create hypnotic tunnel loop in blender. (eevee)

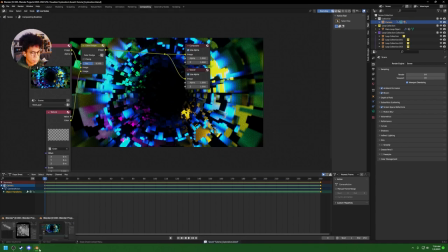1750s
You can kind of see slowly we're getting something already. Let me just, now we'll bring in a glare
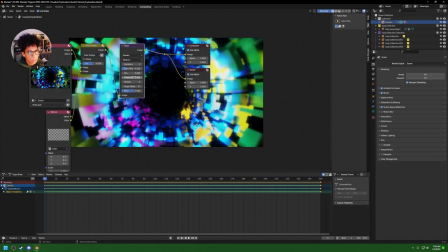1760s
and I'm gonna play with streaks, and you can see as you play with the threshold, you get threshold.
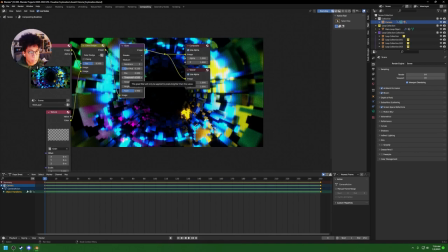1769s
What it essentially is it only applies to pixels brighter than the value. So if you crank it all the way up, it's gonna be dark.
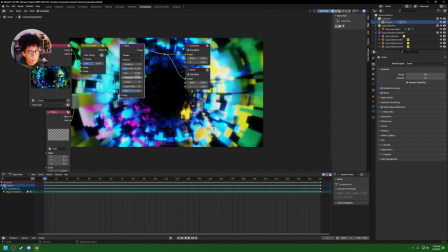1775s
Bring it all the way down, it's gonna be crazy. Up to you on that.
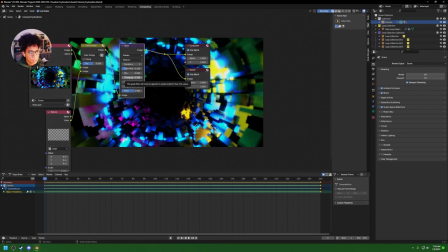1779s
But what I like to do is hold shift and just kind of drag, and I want a little bit of like a glowy kind of thing going on here. It's adding some emphasis to it all. The next thing we're gonna do
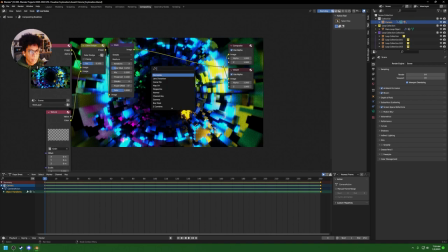1794s
is we're going to go ahead and add in a another mix node. Actually, no, my fault. A lens distortion. So what the lens distortion will do, it's like this crazy, like you'll see, it's just like pew, pew, pew, pew.
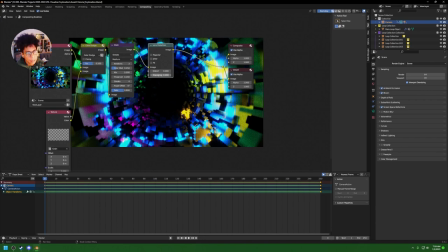1811s
Like it's cool. It brings in that like cool, trippy kind of vibe. So what I did is I cranked it up, not that much. I'll go ahead and fit, so it fits in the frame.
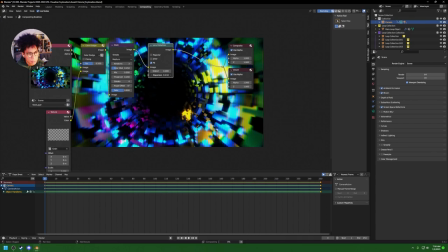1825s
I only want it a little bit, to be honest. I don't want too much going on here. I'm bringing a bit of some jitter, that's more noise. Now, second, we're just gonna go ahead and bring in another mix node.
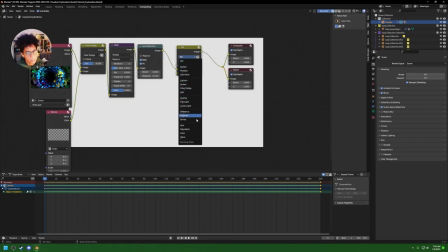1839s
This time, we're gonna make it subtract.
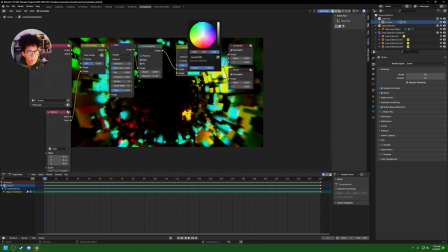1843s
I was playing around with this. And then, honestly, like, just scroll through the colors and you'll kind of find,
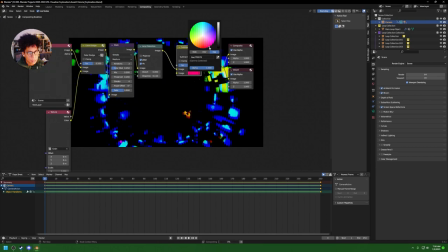1854s
let's see. So you don't want anything too close to white.
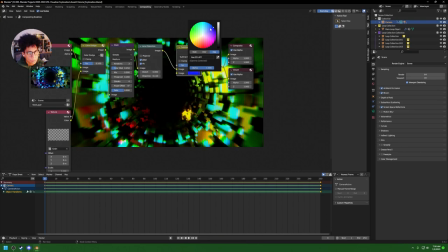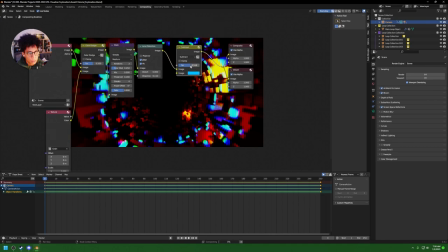1866s
What you can also do is just kind of tone it down a bit. Like personally, I'm liking this a lot. This cool like color.
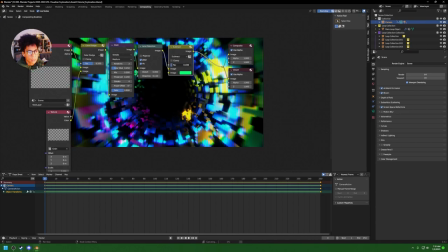1885s
And now if I crank it up and get it looking a little bit too crazy. And you can get crazy with this, to be frank, guys.
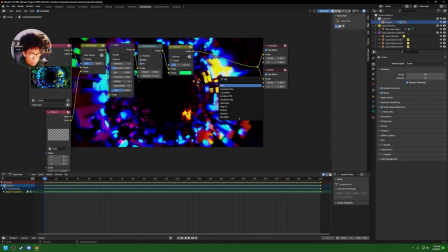1893s
Like, if you want, you could throw in another mix node and then see where that goes.
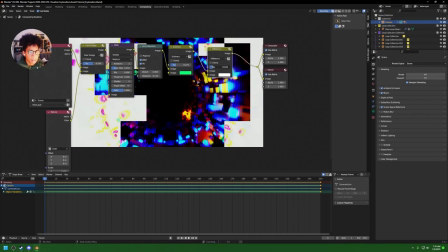1898s
And you can add in like a fucking difference value and then turn it down. And you get this like funky thing.
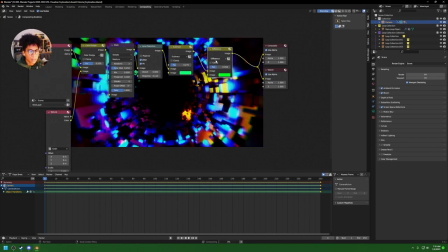1907s
I think it's just all being like super random. The more random you are, sometimes you'll get something cool. Or you can even like connect this down here. The difference connected to two colors down here.
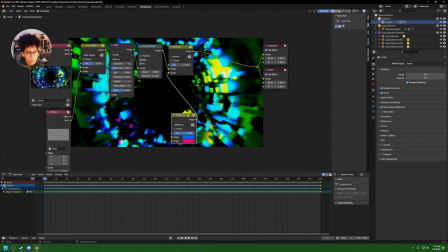1923s
And what does that bring you? I think that's just how people like discover these like random cool things. And if you want to, you can bring in another lens distortion. And where does that go after you add in another level to it all?
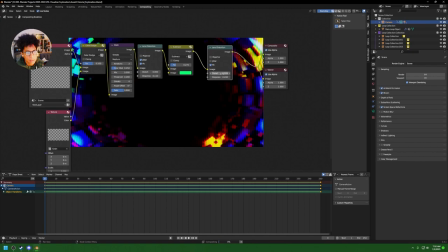1942s
And you can distort it like this or like this. And like, what does that create?
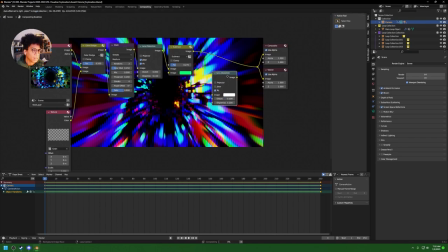1948s
Like, it creates some wacky settings, but I think it's what it makes it kind of cool.
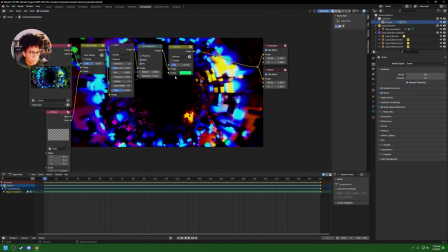1953s
So I'm gonna add a little bit of distortion to mine, actually, make it a bit more of this like tunnel kind of feel.
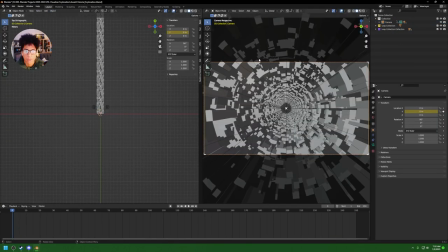1966s
I believe that might be it, but I want to add one last thing. If you're rendering this and it's not like kind of looping, I believe it should.
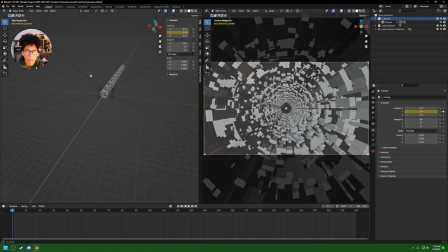1982s
I'm gonna do one last thing just to make sure that I don't set you guys up for failure.
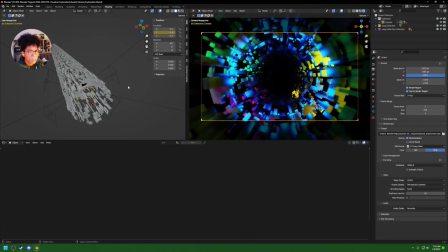1987s
So there's something called, let's go back into shading. There's something called a volume kind of piece.
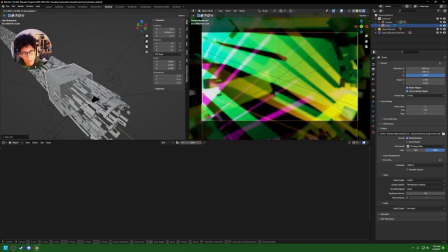1994s
So you'll see, whoa, that's crazy.